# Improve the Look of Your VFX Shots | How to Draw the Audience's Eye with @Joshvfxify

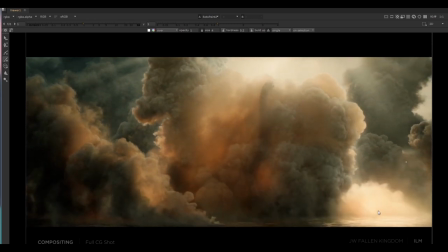13:39 So he's using the same techniques that we looked at Hugo in order to draw our eye to a different part of the image again you can keep using
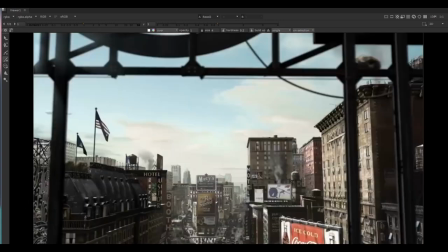13:46 these in your shots as well as you work on them so now i want to show you a shot that i feel isn't so good
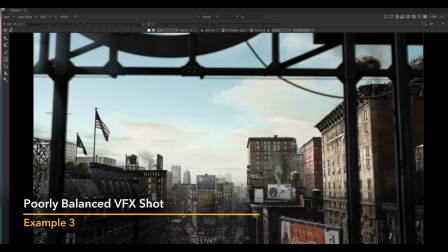13:53 now i'm not going to tell you what ever who works on it and what company works on it etc i don't know
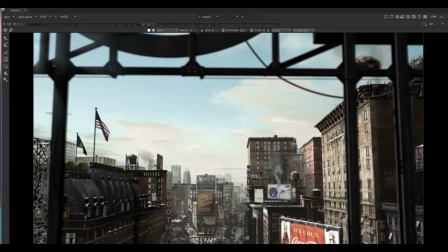13:58 what else works in it but i do know the company in the show but i'm not going to mention that because again i know that company does kick out good stuff
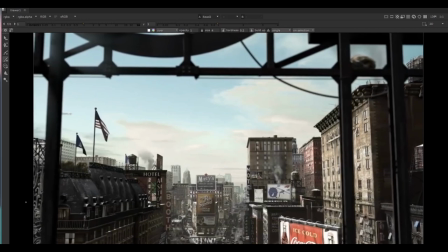14:04 and you don't know the situation they're in when making this shot maybe the client was a pain in the ass maybe the client wanted it to look like this but this
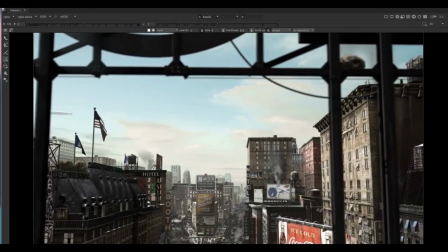14:12 for me is a great example of a shot that doesn't work so well and the reason why is where's the focal point well if we're going on the ideas we kind of have learned about so far then maybe this coca-cola sign is the focal point
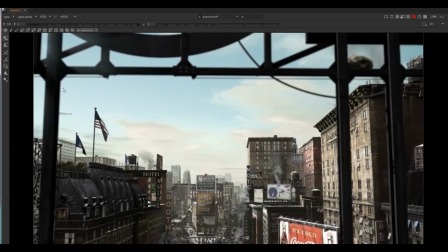14:27 right because it's kind of the highest saturated highest contrast area and that's definitely what draws my eye but that doesn't make any sense for this to be the focal
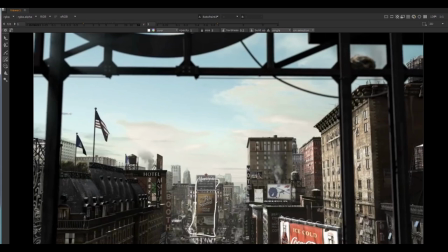14:35 point right like actually it should probably be the kind of middle of shot here or maybe this particular shot is about this hotel and they should have made these signs kind of flash or something and had some color here or something just draw our eye but can you see how there's nothing really
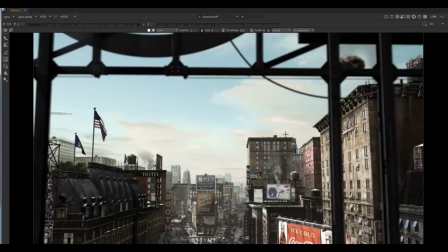14:50 that really pings out and draws our eye there's they're not using the smoke to kind of cover areas like this for instance is a is quite a saturated bright area and it's high contrast compared to here so i would have kind of like covered this in just thin wispy smoke just to knock
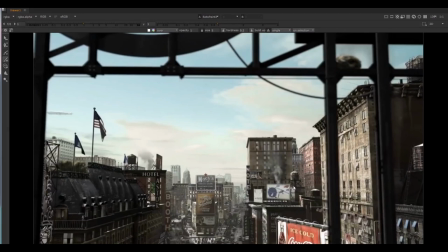15:05 it back a little bit in order to sit the shot back just a touch.
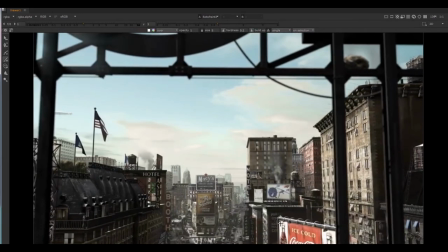15:08 Another thing to check as well is just, I mean, general tech checky stuff like white levels here compared to here and here. And then look at the window brightness, et cetera. It's not super consistent. If you look at the brightness up here compared to these windows, these are a bit blue. These are white for some reason. Look at the American flag. Can you see that there's no saturation in there?
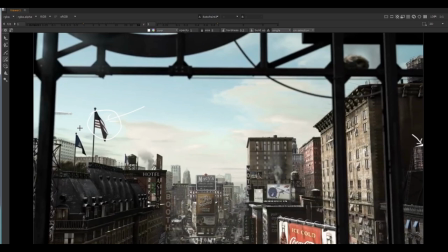15:27 And again, that might be a decision in order to draw your eye somewhere, but it's not working in this shot look at how like desaturated this is compared to the coca-cola sign again so it just feels a little bit all over the place right like there's nowhere for our eye to really
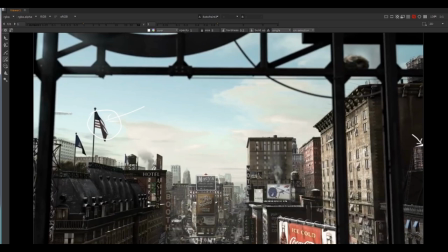15:40 um kind of focus on again if you wanted the middle of shot here make that macy sign super saturated maybe a super saturated green
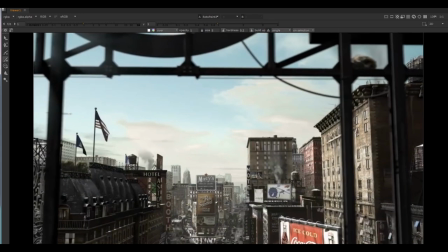15:48 have the star flash a little bit have lots of high moving cars down here or something in order to just get our eye looking there have lots of stuff
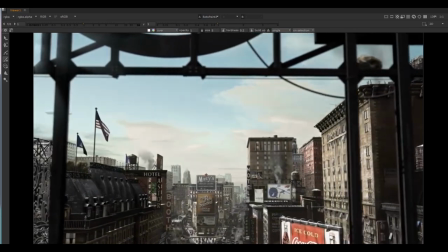15:56 going there and making it the most interesting part of the shot and again the problem is there's no really super interesting part of the
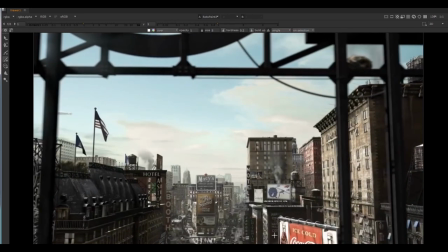16:02 shot here so it's very hard for us to know where it is and it's just kind of the shot just becomes a bit of a nil shot and like it doesn't really do anything so this is a great example and hopefully you can feel this as well of kind of how to uh not
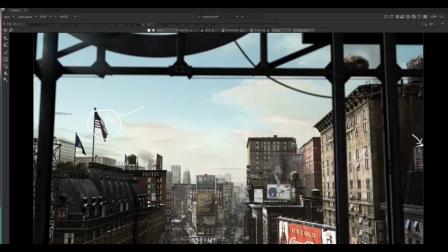16:15 design a shot and well there's basically no focal point and it hasn't been designed in the first place so it's always worth having a look at this whenever there's a shot you don't particularly like and you don't think is that successful ask yourself why sometimes it might be techie things like the white
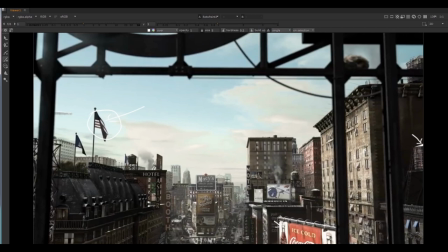16:28 levels I was pointing out that aren't super consistent around the shot but also in general work out where the shot where they want you to look like if you want me to look here how again do you get me to look here to use high saturation juice flashing lights etc and this shot just fails on that
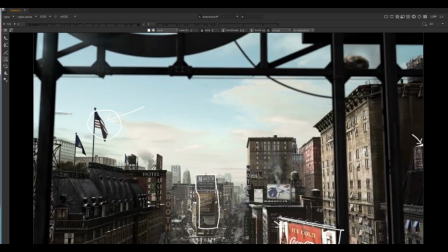16:42 front because the coca-cola sign is kind of the most highly saturated interesting area and that's probably not where they want us to look